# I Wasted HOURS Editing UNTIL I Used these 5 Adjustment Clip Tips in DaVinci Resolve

Compound clips are a great way to apply a single effect and simplify a sequence of clips,
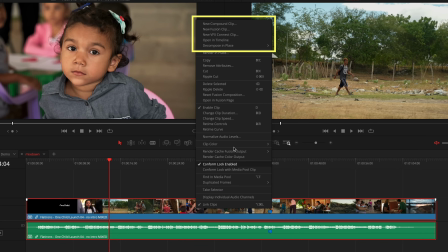(0:04)
but they're also a pain in the butt because you gotta click to step into them when you need to make a quick trim,
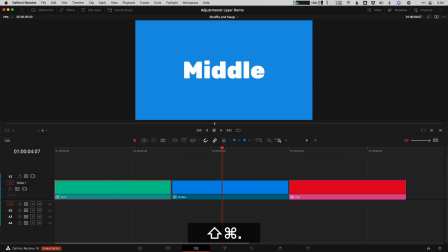(0:09)
rearrange them with my favorite swap clips shortcut, that's command shift comma or period, control on a PC, and adjust the scale.
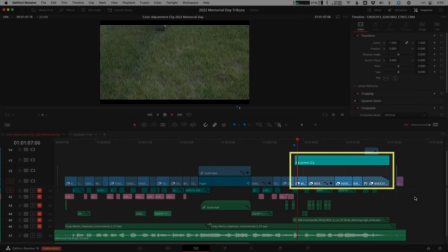(0:16)
You just can't quickly see from a broad bird's eye view what clips have effects applied to them. So today, I have five killer creative ways that I use adjustment clips instead of nested compound clips. And if you stick around until the end, I'm going to show you how to save the adjustment layers to reuse them in any future project. What's an adjustment clip? Well, I'm so glad you asked. Adjustment clips are an empty shell of a clip that's useful for applying effects, changing inspector parameters like transforms, and applying color grades. Think of them as a clear clip that's super useful because they affect every clip that's underneath it on the timeline, including animations across a whole range of clips. You can rename them, color them, and store them in your media pool project bins, and they're available in the effects library on the edit page inside the toolbox and under effects. Punch-in. Have you ever shot a talking head interview looking directly into the camera in 4K?
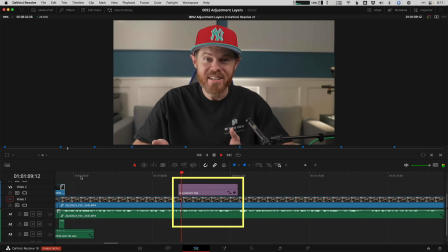(1:07)
You can use an adjustment clip to quickly punch in and give the appearance that you've changed to a tighter lens. Often, this is better than using a second camera angle because your eyes can stay locked into the lens to connect to your audience.
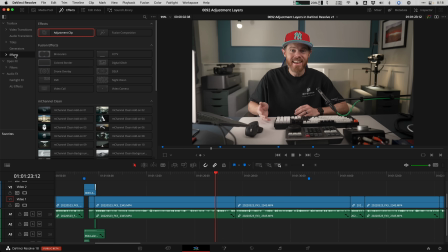(1:19)
Just grab a fresh adjustment clip from the effects library, toolbox, effects, and drag it to a layer above your talking head.
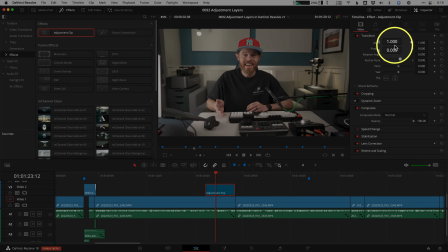(1:25)
Now select it, and open the inspector in the upper right so you can drag to increase the zoom value higher than 1.
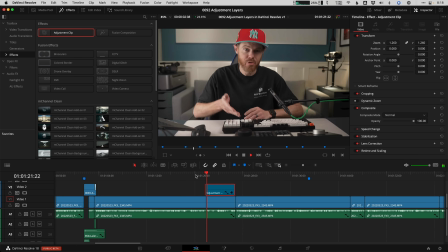(1:31)
Play before the adjustment clip, and you'll see the punching effect just like you've cut to a tighter lens.
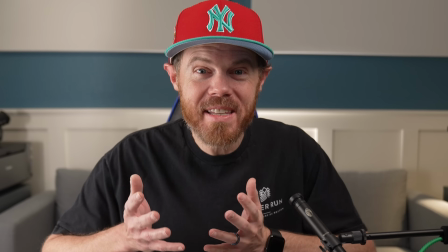(1:36)
This is perfect for grabbing someone's attention really quickly.
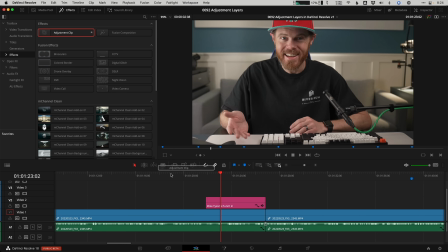(1:39)
Now let's take this tip to the next level by adding the grid effect to another adjustment clip to keep our eyeline at the same vertical position. Click on your open effects and search the word grid. The grid effect is a resolve effect that will help us keep those eyes in the same position after punching into the shot. It's DaVinci Resolve's version of having alignment guides, and it's also an excellent tool that you can use to rotate and level out your horizon line of your shots.
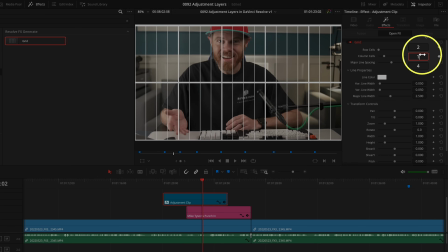(2:01)
Drag your row cells count down to 2, and column cells down to 1,
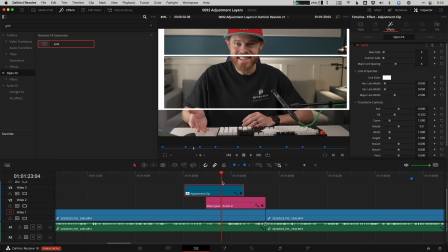(2:05)
and finally move the tilt parameter to the location where I want the eyes to be positioned, and set my guide across both clips to match them up.
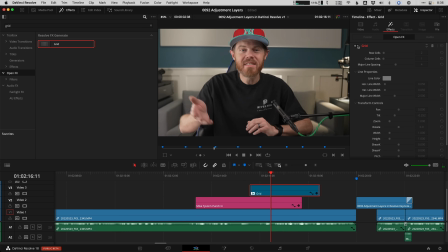(2:13)
Tweak the shots until they're perfect, and of course turn this switch off once you're all done so the guide won't render in your final export. Continuous push. I do a lot of interview style videos that get visual support with photos as b-roll and a cool way to
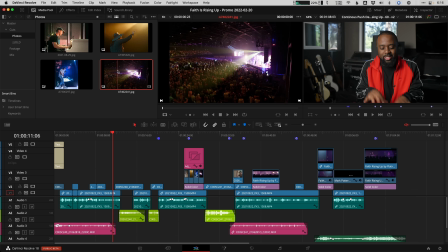(2:26)
build some energy or suspense is to push in slowly across multiple photographs in a sequence.
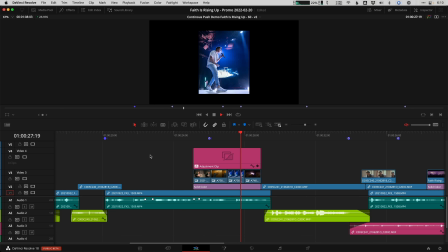(2:31)
Think of this as a Ken Burns push but moving continuously across your cuts. It's like Ken Burns 2.0.
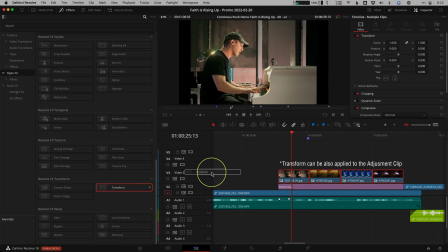(2:38)
Now step one is to map the photos to the same size and I use the transform effect for that.
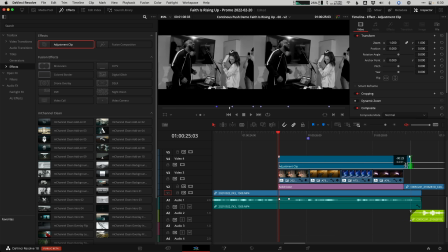(2:43)
Then drag a new adjustment clip on a track above to cover the length of the whole segment of photos and use the inspector's video transform to
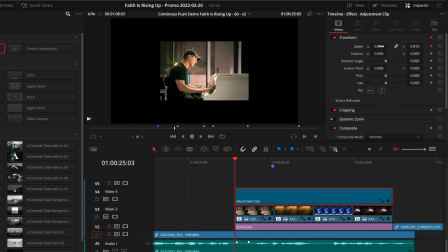(2:50)
set a start keyframe at the first frame and then move the playhead to the end of the adjustment layer and set a new keyframe just by increasing the zoom parameter since you already placed an initial keyframe DaVinci Resolve is smart enough to create a second keyframe automatically it's doing the math for
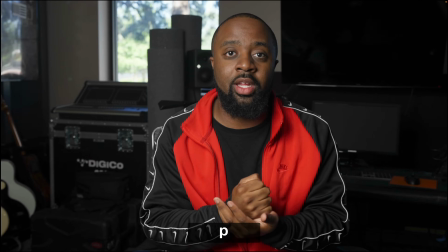(3:04)
us to get from keyframe A to B play the timeline down and you'll have a nice subtle push that continues to carry the position and size from the clip across cuts which is my favorite type of transition but I know everyone loves a good whip pan transition so that's what's up next whip
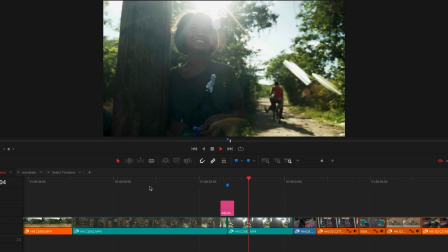(3:20)
pans to do a whip pan that looks realistic we're gonna use the fusion page start by dropping your adjustment clip above and across a cut of two clips
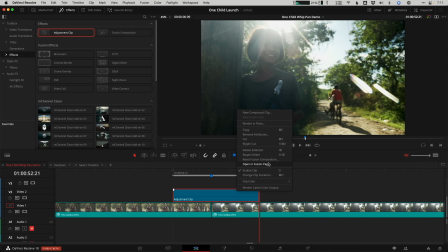(3:28)
on the edit page select the adjustment clip and right click to open infusion page now to create the whip pan transition on the adjustment clip tap shift
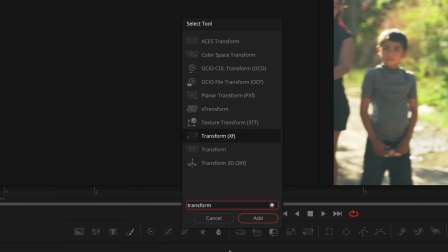(3:36)
with spacebar to pull up the tools list type in transform and we want the newer plain Jane transform not the XF transform because the motion blur
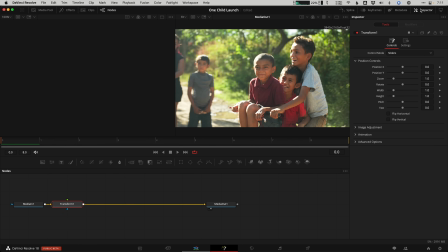(3:44)
behaves how we'd like for this specific transition. Under the advanced options, choose the edge behavior to wrap around. This is like the offset effect if you're coming from Adobe and it kind of loops around like a skipping frame in an old projector. Now set 3 keyframes. I'll set 1 4 frames before the cut and change the position to negative 1.